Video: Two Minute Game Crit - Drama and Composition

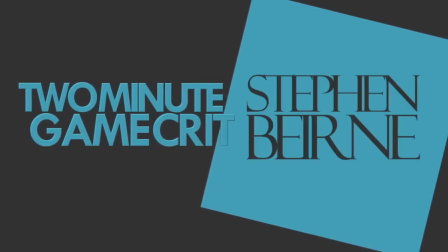(0:02)
Hi, this is Two Minute Game Crit, and I'm Stephen Byrne. Final Fantasy VII was a masterclass in storytelling.
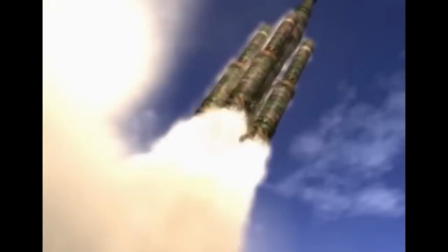(0:09)
We've no shortage of dramatic, epic, expensive games these days, so the fact that a game might have themes isn't so unusual now as it was in 1997.
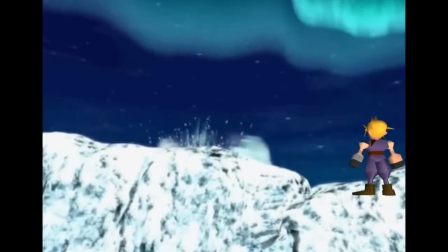(0:19)
But what makes Final Fantasy VII so impressive, even by today's standards,
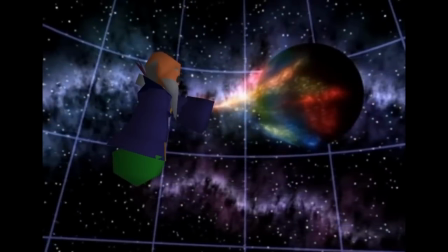(0:23)
is how it related the drama through its broader composition, such as its recurring motifs of a combined heaven and earth,
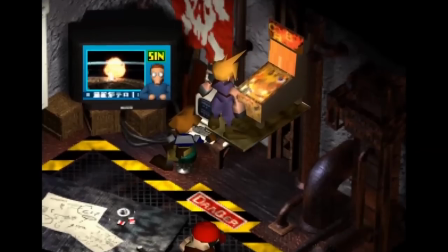(0:31)
the use of space and geometry to differentiate wealth from poverty,
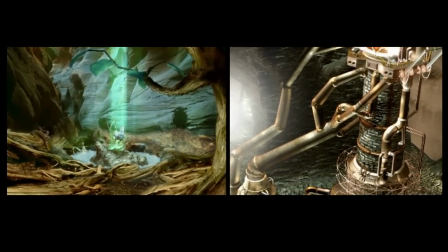(0:37)
and the precariously attuned relationship of nature and technology.
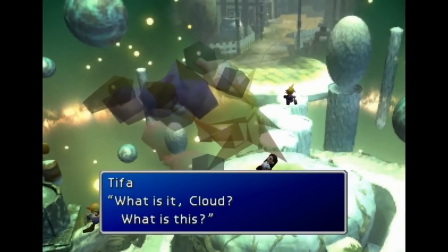(0:42)
One of my favourite things about it though, is how it ties in themes of identity and existentialism.
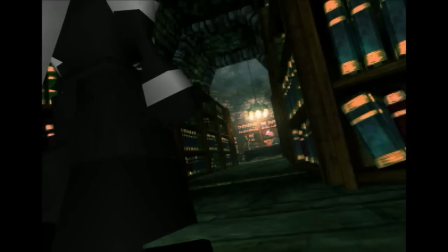(0:48)
There's tons of scenes we could choose from to sample this, but the best is probably this one here during Cloud's flashback to the Nibelheim incident.
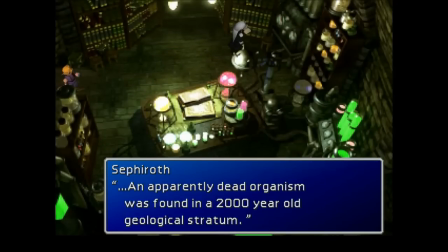(0:55)
Sephiroth's having a crisis of identity, and he locks himself in the library of the Shinra Mansion while he researches his origins.
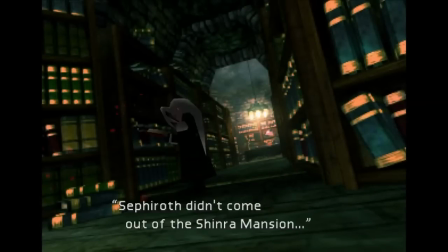(1:01)
The way this scene is shot tells us that the farther he goes through the corridor, the deeper he delves into his past and the more it affects his perception of his identity.
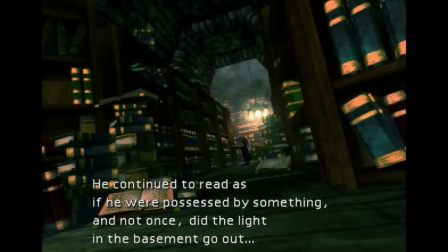(1:10)
Even though he's kept centred on screen, his stature diminishes and he's obscured by all the books piling up after him.
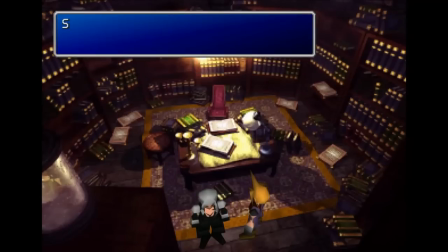(1:17)
When Cloud returns to check on Sephiroth, his whole demeanour has changed. The shot of the library's corridor is repeated, but now with reverse connotations.
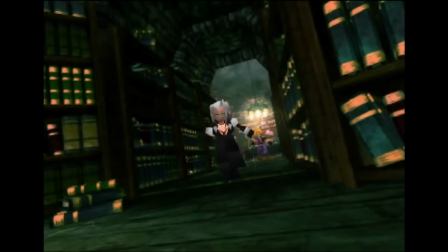(1:24)
He strides right up to the camera and takes the dominant position in the foreground, making good use of the dutch angle. There's nothing this time to clutter him from view, and his trajectory brings him out from the diminished place of his existential crisis to this point here, large and emboldened.
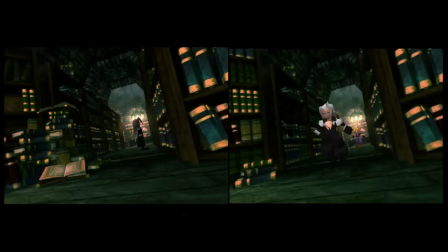(1:38)
The symmetry tells us a lot about his dramatic change in character, so this shot serves as a nice reference for when Saffiroth became a villain.
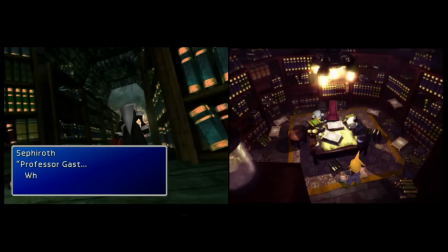(1:45)
This is also matched in other structural ways on either side of the scene, like changes in his speech patterns and combat behaviour.
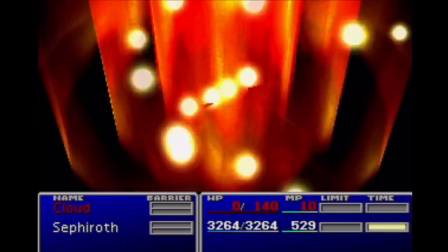(1:53)
Whereas before he used to revive people, after leaving the Shenra Mansion, there's
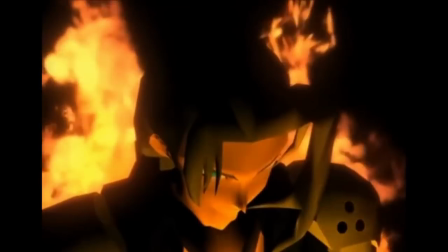(2:03)
no doubt he's a villain at this point.
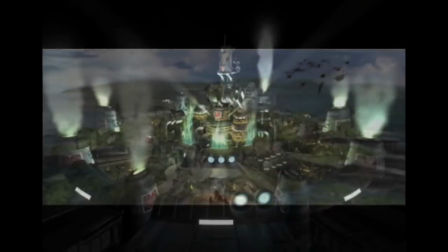(2:06)
So the next time you come across a story focused game, have a think about its composition and how it reflects its drama.